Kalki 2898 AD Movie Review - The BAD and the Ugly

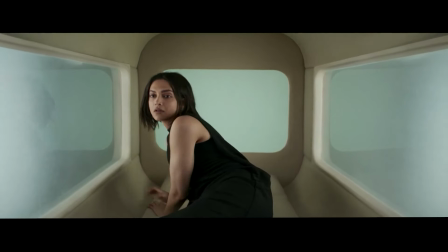4:07 This is where we're introduced to the side character, Sum 80.
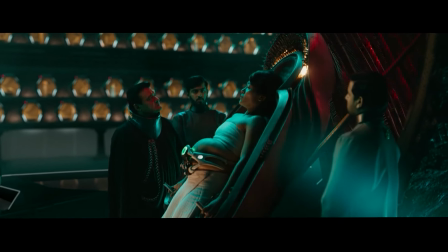4:11 The bad guys in this film are harvesting fertile girls to make a serum called Project K. They have this big device that they use to extract it from them,
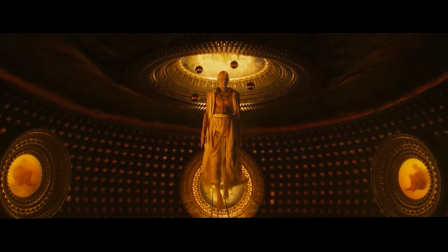4:19 then tossing them into some furnace. We are later introduced to the Supreme. I'm not sure why they made the Supreme a CGI person.
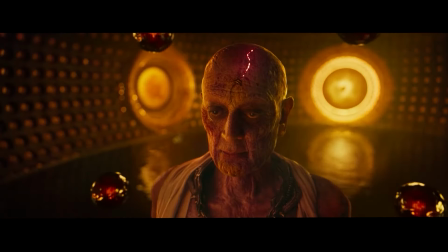4:28 It's not like in Star Wars with Snoke where he looks inhuman. The Supreme just looks like some old dude, but he's just a CGI guy.
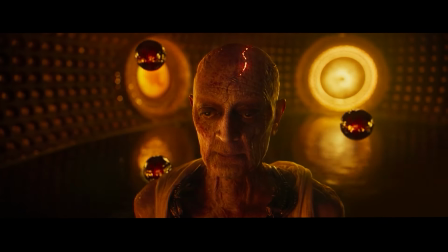4:35 So the Supreme wants to find a woman that can carry the formula in her womb for 150 days, which they haven't been able to get past 100.
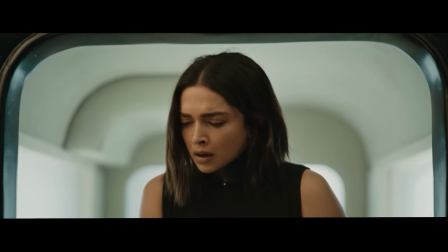4:41 To which they conveniently cut to some 80, who reveals she's been pregnant for exactly 150 days.
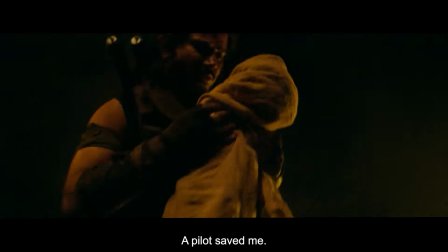4:48 Jumping back to our main character,
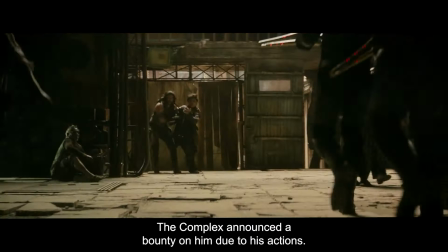4:49 we get a backstory of Barava on how he grew up and how the guy who raised him was gonna betray him.
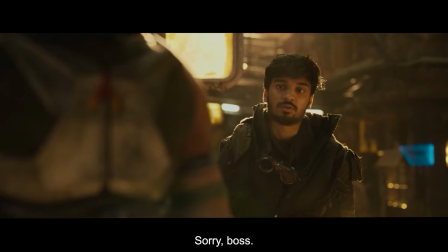4:57 But then they had to ruin the moment with Luke saying, "Nikinta sentimental flashback on the Nakthili."
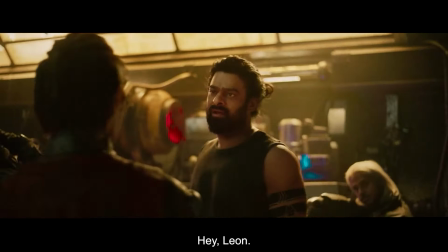5:03 Then it cuts to a scene of him going back home because some people broke in, and it's just a bunch of people wanting units that he owes them.
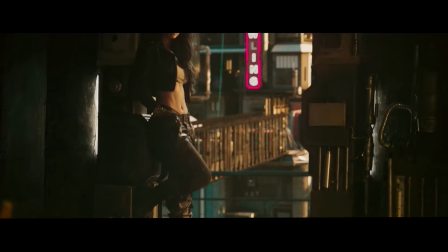5:10 Until we're introduced to a baddie named Roxy who shows up.
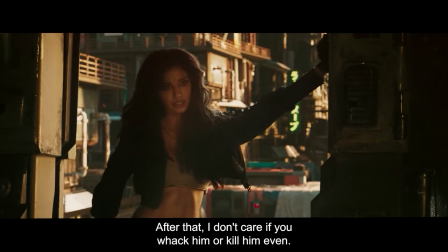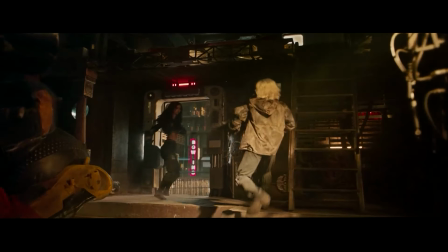5:20 I do find it really funny how a guy with a gun just randomly decides to run at her and he gets kicked in the face instead of, I don't know, shooting her.
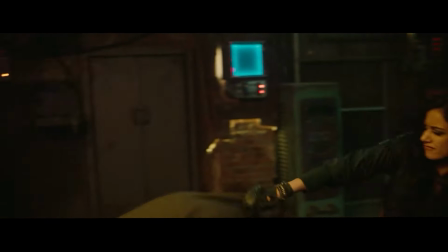5:28 Then Barava and Roxy do this goofy, flirty movement with each other that is like super slow and feels like they didn't practice this at all before filming.
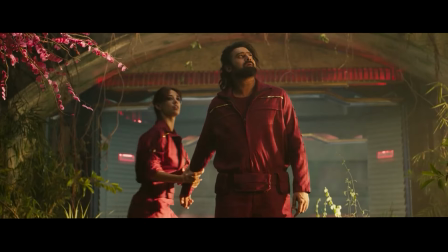5:37 Roxy is able to get him into the complex finally, and I just find it hilarious they find this new Eden looking place,
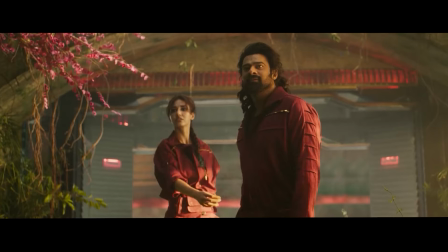5:44 and even though they've never seen horses in their life, somehow both of them can ride them.
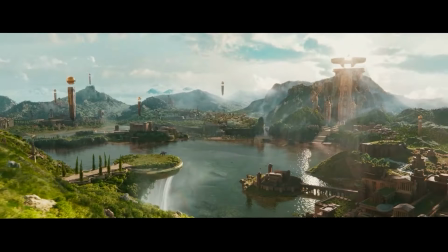5:48 Then of course, the whole scene is accompanied by a song describing what is going on.
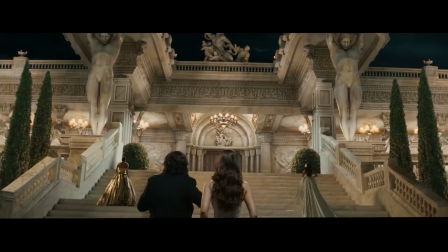5:54 They also somehow happen to find nice outfits to wear to this huge mansion party that they see off in the distance,
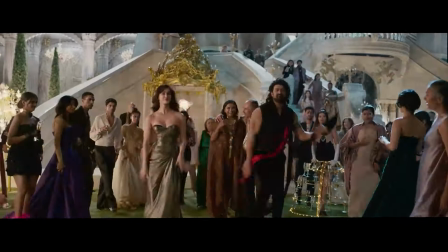6:01 which obviously leads us to a dance scene in the film, like in typical fashion. If you're gonna do this, at least have it be good music.
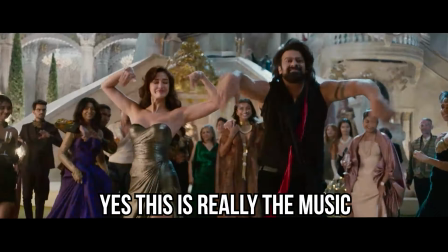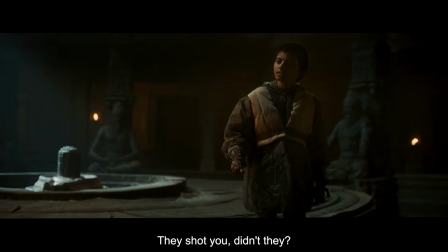6:17 We finally get to see Ash, who's been chilling in some cave getting old for years, when Rhea stumbles across him.
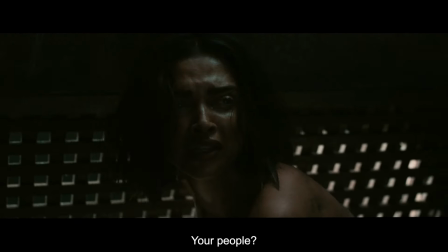6:23 We later see some 80 escaping the compound at some point with the help of the undercover rebel girl.
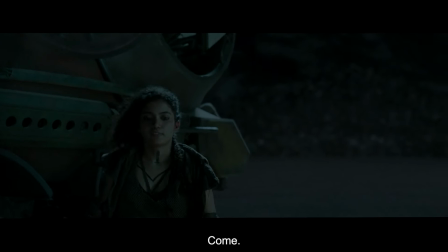6:29 Outside, the rebel friends are waiting, and I don't know why the dude grabs her ear and pulls her back.
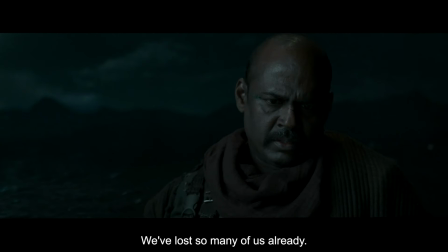6:34 What does he think this is, a cartoon? No one does that. The next scene is just so silly in my opinion.
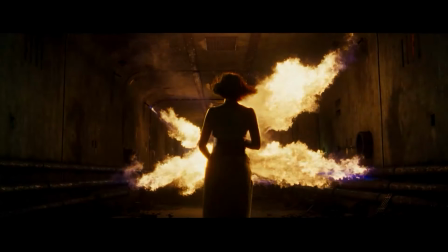6:40 Some 80 just does some random walk of faith through the fire, not knowing it would kill her or not.
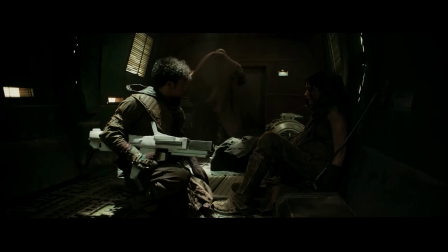6:45 Bear in mind you, this is halfway through the movie. Some 80 teams up with the rebels outside that need to bring her to a safe location.
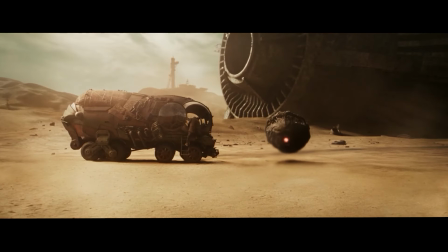6:52 They get stopped by a patrol and have to fight back. The problem is there is no tension building in this scene.
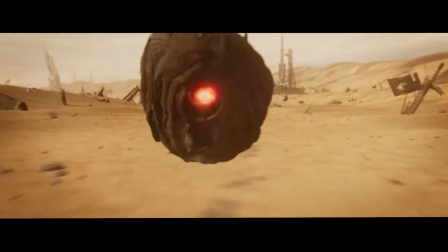6:57 Even when the rebel girl goes out to take on the patrol ship behind them, it just feels so empty.
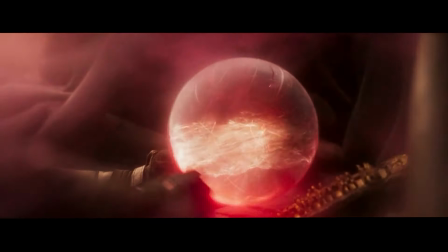7:02 Like the music or lack thereof does nothing for the scene. Like, there's a whole fight scene on the ship with zero music.
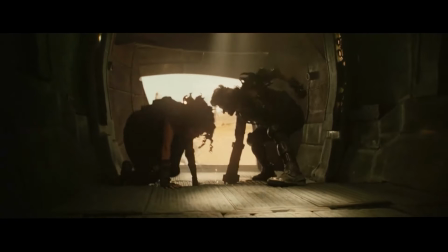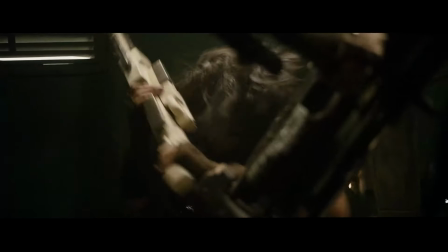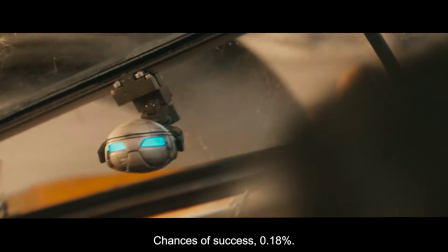7:22 Later, Brava decides to take the bounty for some 80, which leads him to clash with another bounty hunter.
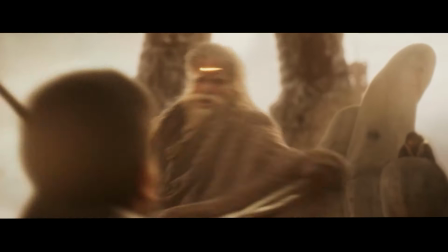7:28 Later, Ash shows up and saves some 80 and takes out a bunch of bad guys, and the VFX during this scene just does not look great.
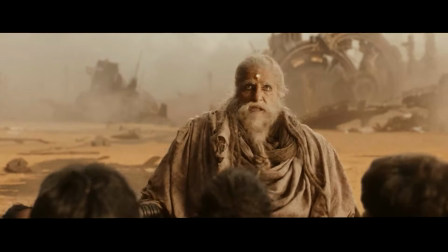7:35 Plus, using an old guy in action is always gonna look cheesy because all they do is just move slowly around while taking enemies out.
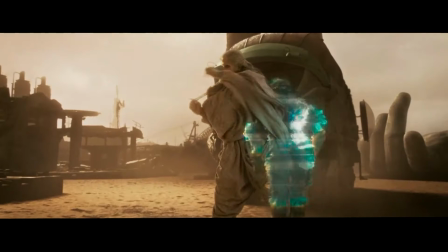7:43 Brava shows up finally, beats up some complex soldiers before taking on Ash. Brava throws everything he got at him as Ash just kind of walks through it all.
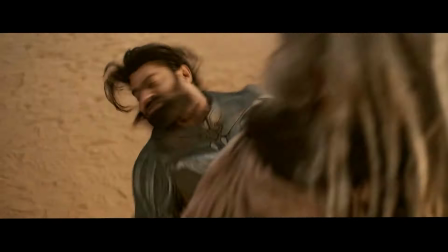7:52 This was the only funny part of the fight.
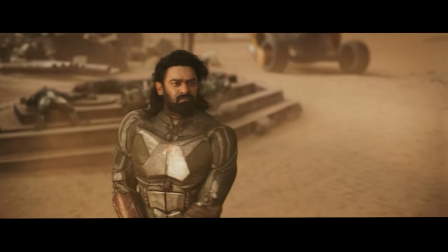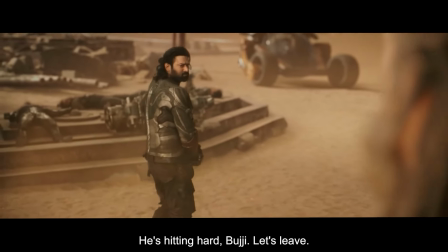7:59 Good.
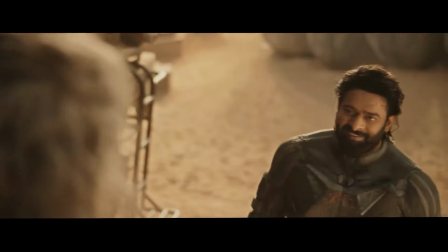8:04 Complex.
The rest was decent and really shows Ash isn't a good fighter, and if he could actually take damage, he would have lost to Barav easily.